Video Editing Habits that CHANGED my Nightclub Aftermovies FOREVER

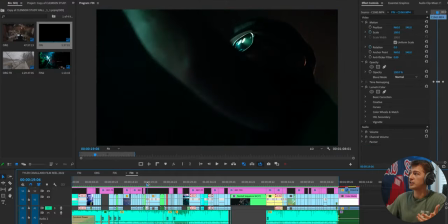[4:05]
And then you can also go into segments where it's just the DJ for a little bit, like these next couple shots.
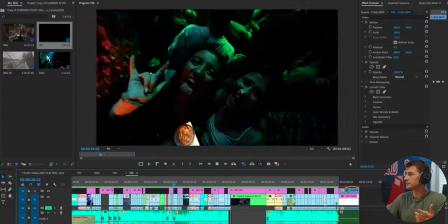[4:12]
Have like a little segment of them, DJ, strictly DJ, then back to the crowd, and then just switch to a couple shots with the crowd.
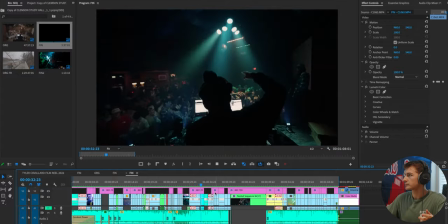[4:20]
Only crowd, crowd again, and that just really comes down to having a lot of different shots and making sure you're paying attention to shot variety within your video. And this project here will look at continuity not just with the subjects and the DJ, but with the transition and camera movements and how having some of those back-to-back, like a bunch of pullouts, will play into continuity and framing as well.
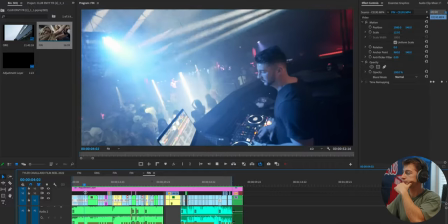[4:47]
Here we're doing a couple whips back and forth, a bunch of pushing in.
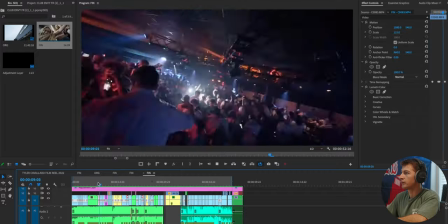[4:56]
Here we're pulling out of the frame. Backwards, backwards.
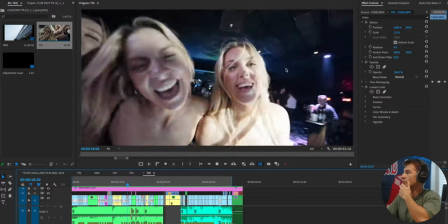[5:05]
Cool transitional piece. Whips from left to right, going along with the music.
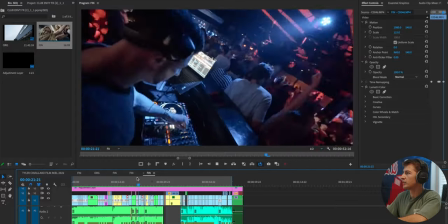[5:15]
Following along to the beat of the song, pushing out. So here we see a push in with a spin.
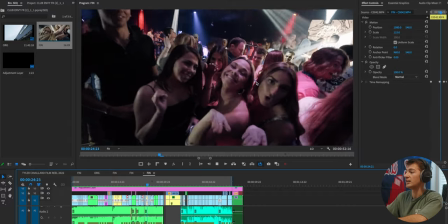[5:22]
Because of that spin with the push out, we can continue a spin in the next couple shots spinning spinning more spinning more spinning
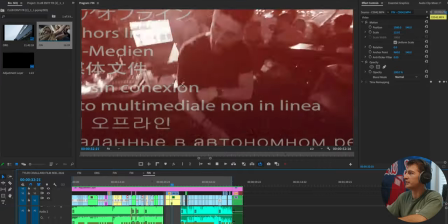[5:30]
and for the rest we just kind of follow movement this is messed up because i missed something here but yeah that's following the beat
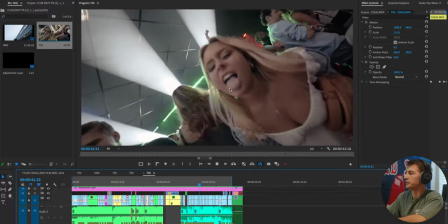[5:41]
and here there's just a bunch of continuity with subjects being in the center of the frame
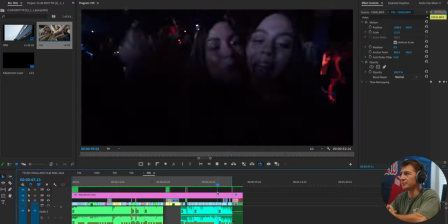[5:46]
and that making it super easy to transition between clips and not having to worry too much about the movement from
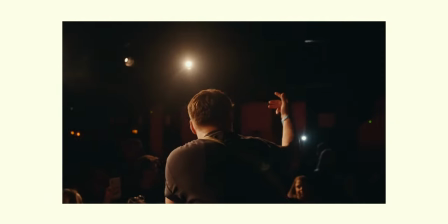[5:52]
these projects you can really see how there's a delicate balance between doing too much continuity and
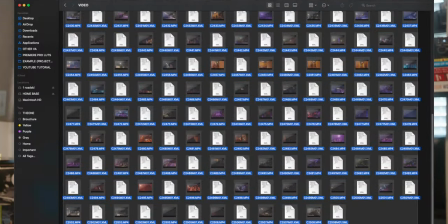[5:57]
not having enough. We can avoid this by shooting enough and moving all around the venue to have a lot of shot variety when you get back to the editing room so that your shots are not just standing on the stage looking down at the crowd and looking at the DJ.
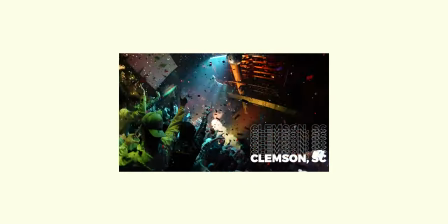[6:10]
Being able to move behind the crowd, finding a cool angle on the second floor of the venue,
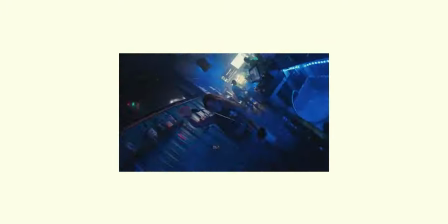[6:15]
standing on a ladder, maybe standing behind the bar and incorporating something with the bartenders. But we're going to focus on shot variety more specifically and very detailed in episode 9 of this series. With that being said, you can really see how all these concepts, ideas, and methods all intertwine with one another to create a super cohesive video.
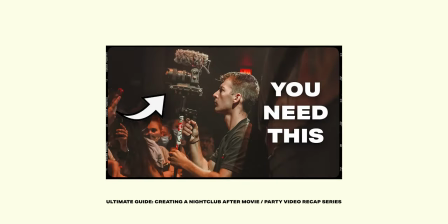[6:32]
I mean, I was just talking about shot variety while talking about continuity and framing, but also mentioning speed ramping and motion blur and all these things that I talked about in the last video.
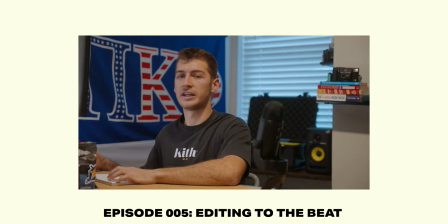[6:42]
And speaking of continuity, you want to be able to edit to the beat of the song, but not the same instrument the whole time, otherwise it becomes still repetitive. So you want to pick different instruments and find out the right amount of continuity between enough of this instrument and adding a new one in and keeping it fresh. That same concept applies with having too many of the same shots back to back. Now having 13 videos about how to edit a nightclub after movie and talking about all these techniques and methods and principles that we have to keep in mind when editing to make it super cohesive and grab the viewer's attention. This may seem like a lot but honestly within a couple months of practicing this and creating a bunch of videos, I can promise you that you'll develop a natural feeling for when editing to the beat is too much or when you should switch up the instrument or if there's too many shots back to back. Doing this for five, six years now, I don't even have to think about it anymore and it's honestly a lot more work to try and explain why my thought process is for these shots because in my own head, I'm not even explaining it to myself anymore. It just feels right and if you do this enough, you'll develop that exact same feeling of just getting a hang of it. With that being said, I'm going to wrap up the video here. If you guys enjoyed episode seven, make sure to check out the rest of the playlist right here. And while you're there, make sure to check out the next episode where I discuss effect that's going to add time to your video, making you do less work as an editor and adding extra value to your videography pack. That way you can charge a little extra dough. Anyway, I'll catch you guys in the next video Thursday, 11am AST. Peace.